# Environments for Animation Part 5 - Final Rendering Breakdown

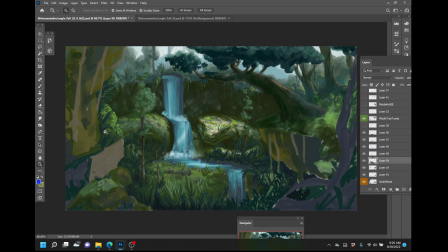1474s
This fauna, this transition space over here coming from behind the cliff down to the grass. What does that transition look and feel like? That was another thing like that I'm kind of working through in big old sections while I'm working on this painting. All right, so there's my grassy section there. Leave those guys up.
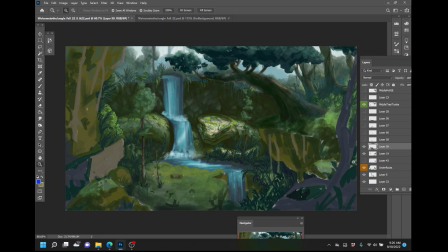1496s
Again, starting to just deaden some of that space because there's just too much contrast going on. There it is. There's the big one. Waterfall. That was in there before, so I'll leave it up. All right.
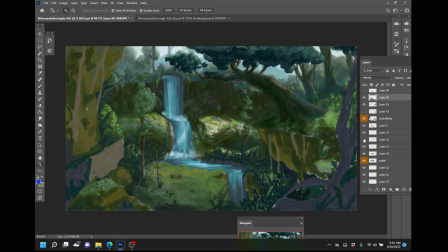1511s
Yeah. And then going in and starting to put some of the micro details on the snake. Man, what to say about that? That was an interesting process of, again, trying to... I knew I needed contrast because the snake was going to be coming out of the shadows in the back,
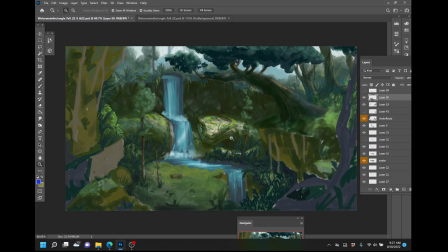1531s
but it still needed to have different colors. I needed moss on it. I needed details to be able to show through. So this was just a lot of working this area, right? So previously without this green layer on it, I felt like, I wanted to continue to push this part forward, and all of it was
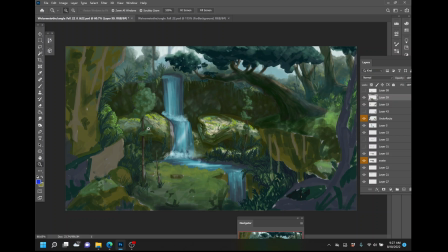1552s
balancing out. There wasn't enough shadow happening on the right-hand side where I didn't really want the left-hand side where I didn't want the shadow to hit. And I wanted it to, this part behind the snake's head, to feel like it was in a little bit more shadow as well.
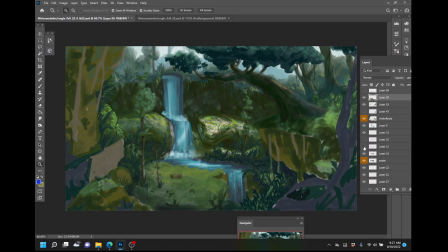1567s
So that's really what this green layer is trying to accomplish. It's just taking down some of that contrast and muddying it up. All right, so with all that, yeah, just kind of dove into the water on layer 10 here and just started painting the heck out of the snake's head, trying to use some of those other colors from my reference images.
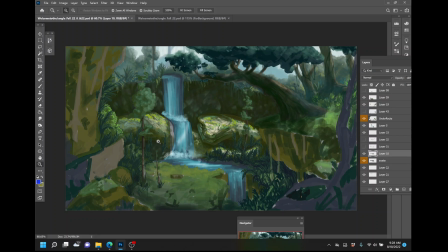1590s
And I did quite a bit of work to be able to get it to look like it's fading into the shadows, to where it's got softer edges around some of these sections on it. But we'll leave that up.
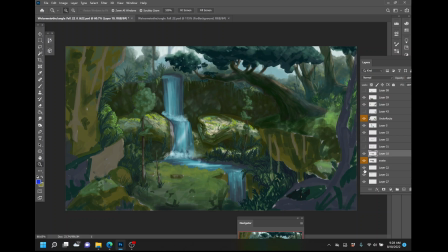1606s
Wow. Yeah, that's my base color for the snake. So here's a layer of just a bunch of highlights going on within the top region. This is probably something that you didn't even notice before because it's so far back there, but without it, this top rim just gets lost.
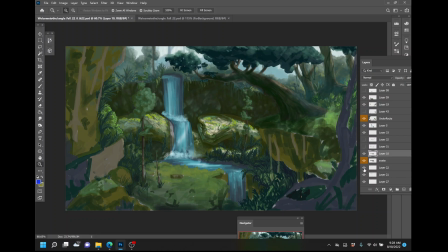1624s
It doesn't have enough detail or rhythm to it, and I still need to have that lighting sort of breaking through the piece. So I went through same deal that I did down here with all these dark plants, and did a light version of it so it looked
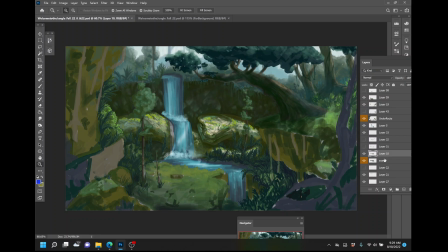1642s
like there was still a bunch of foliage that was building up right up to the edge of this cliff face, and that was pretty important for me to go through and do. There it goes. Yeah, that's what my cliff looked like before. Pretty bare.
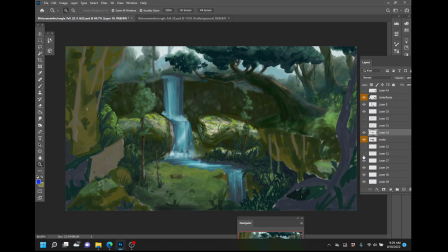1653s
And so that's something I would recommend that you guys do, is after you go through and get your basic shapes into your paintings, think about, especially for these jungle paintings, how you can go back and add details and create these areas of transition,
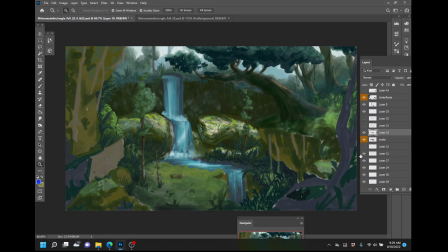1669s
right? That just felt a little bit too barren for a jungle scene for me. So I wanted to go in and add a whole bunch of little contrast that was happening. And I also used that fog color, that same fog trick that I'm using at the back of these trees.
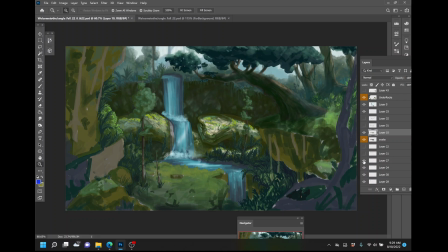1684s
So we'll leave those on for now. Now let's turn it off. There we go. Some more of that big lighting coming in from the top. There's just too much contrast that was happening within this space for something that is that far away.
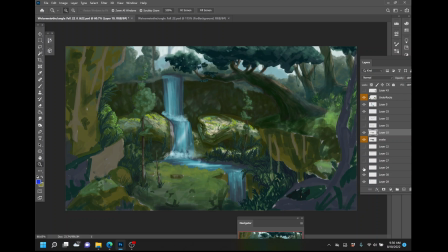1697s
So I wanted to soften it. Same thing is happening here. Just, they're interesting tree forms or rock forms or whatever the heck they are, but they were just demanding too much attention and they're too far away.
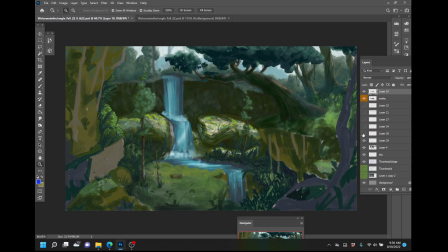1711s
So you can see me lessening those. Some micro highlights for underneath the cliff.
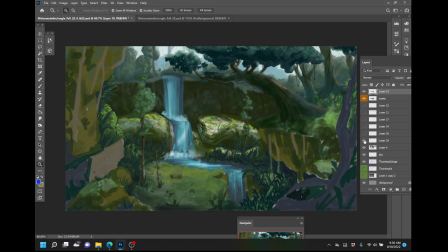1720s
More of me painting in that cliff face and trying just to work it like a piece of clay to get that to work the right way. Alrighty. So that's going to pretty much bring me back to where I was when I stopped the last video.
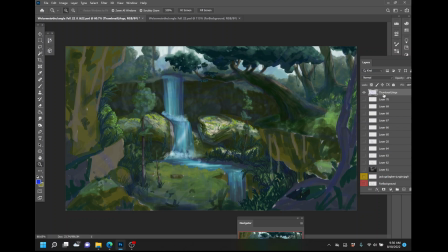1739s
I hope that this was useful for you guys. This is
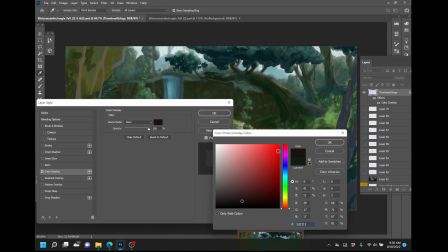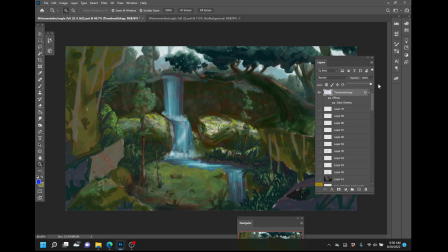1751s
my line drawing from the very get-go on this thing.
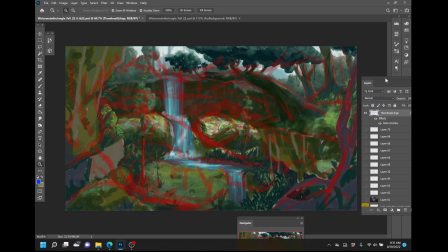1757s
So from that initial thumbnail sketch, figure out where I wanted the snake to be. I knew I wanted this tree to be here. I had some foliage in the back, in the foreground, this cliff face. All the major elements stayed throughout this entire painting from that really quick thumbnail that I did.
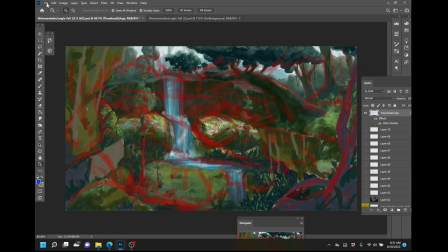1775s
And then got us to the final piece, which turned out, I think, pretty cool.
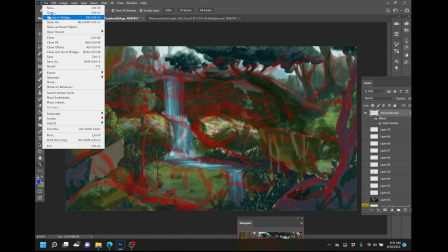1781s
All right, let me show you guys the final one more time.
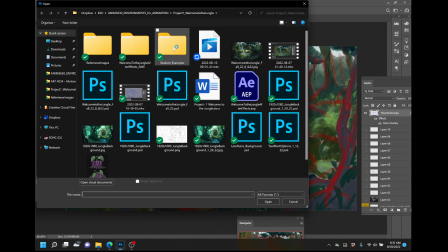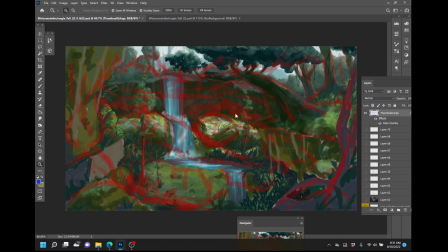waiting for it to open. There we go.
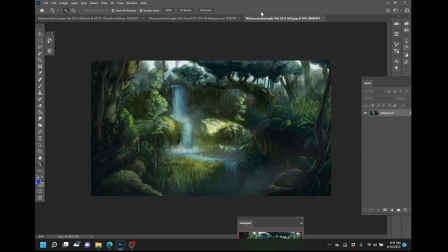1803s
Yeah. So breaking down all those layers, there's a lot of thought that goes into this. Final thoughts, keep on working the regions. Think about this section up here, how all the lighting is working together.
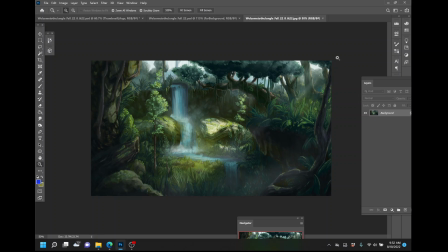1820s
When you feel like you got it to a final stage, then turn it into black and white. Make sure that, you're pushing the viewer's attention to where you want it to be.
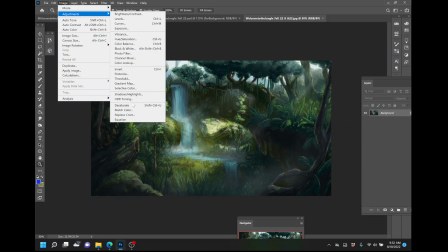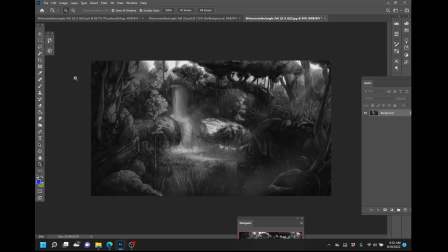1838s
Is your painting working within black and white? Is there too much stuff that's bright? And, is it working with that 70-30 rule to where we are pushing the viewer's attention to the part that you actually want them to see?
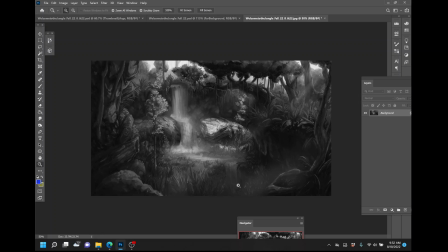1855s
And then, even though I've got a ton of detail that's happening within all these spaces, right? It's much darker. It's got a lot less, differential between the super brights and the darks that we're seeing right here, right? So
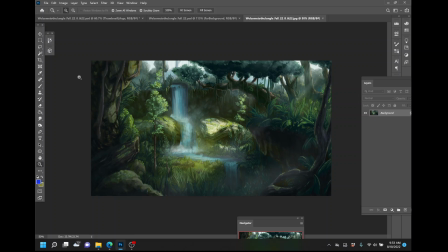1875s
there it is in color. And I hope that this has been useful for you guys to see this pretty massive jump between where I left off the last video. I thought this was important to go back and talk to you guys about.
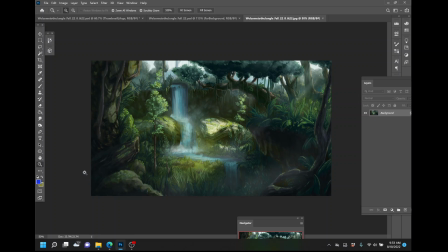1887s
And yeah, there's a lot of good thought, and that's one of the funnest, most interesting parts of doing these digital environment paintings. Is it is always a really cool puzzle for you to be able to solve. Enjoy that discovery process of having the idea in your head, holding on to it,
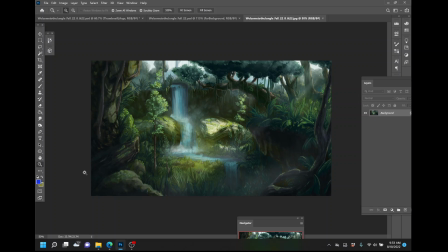1906s
making the decisions, thinking about the lighting, thinking about the forms, think about how you can push back the stuff within the extreme background, the far middle ground, the middle ground, and then the foreground, to be able to really separate out those different planes with the atmospheric perspective.
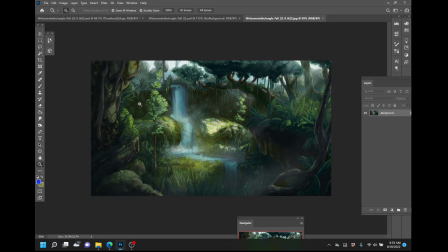1923s
Especially for these jungle paintings, fog is your best friend. And for you guys, I know this is a lot to take on, so this is sort of a good spot for you to throw everything, all the tricks that you have within your bag at this first project.
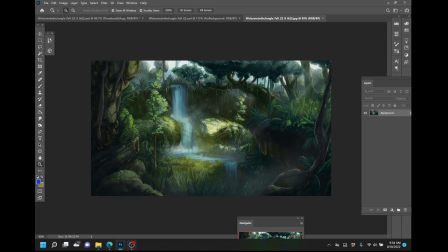1938s
And then we'll have a lot of good stuff to be able to talk about and move forward from there. So thank you so much for watching this, and I can't wait to see what you come up with.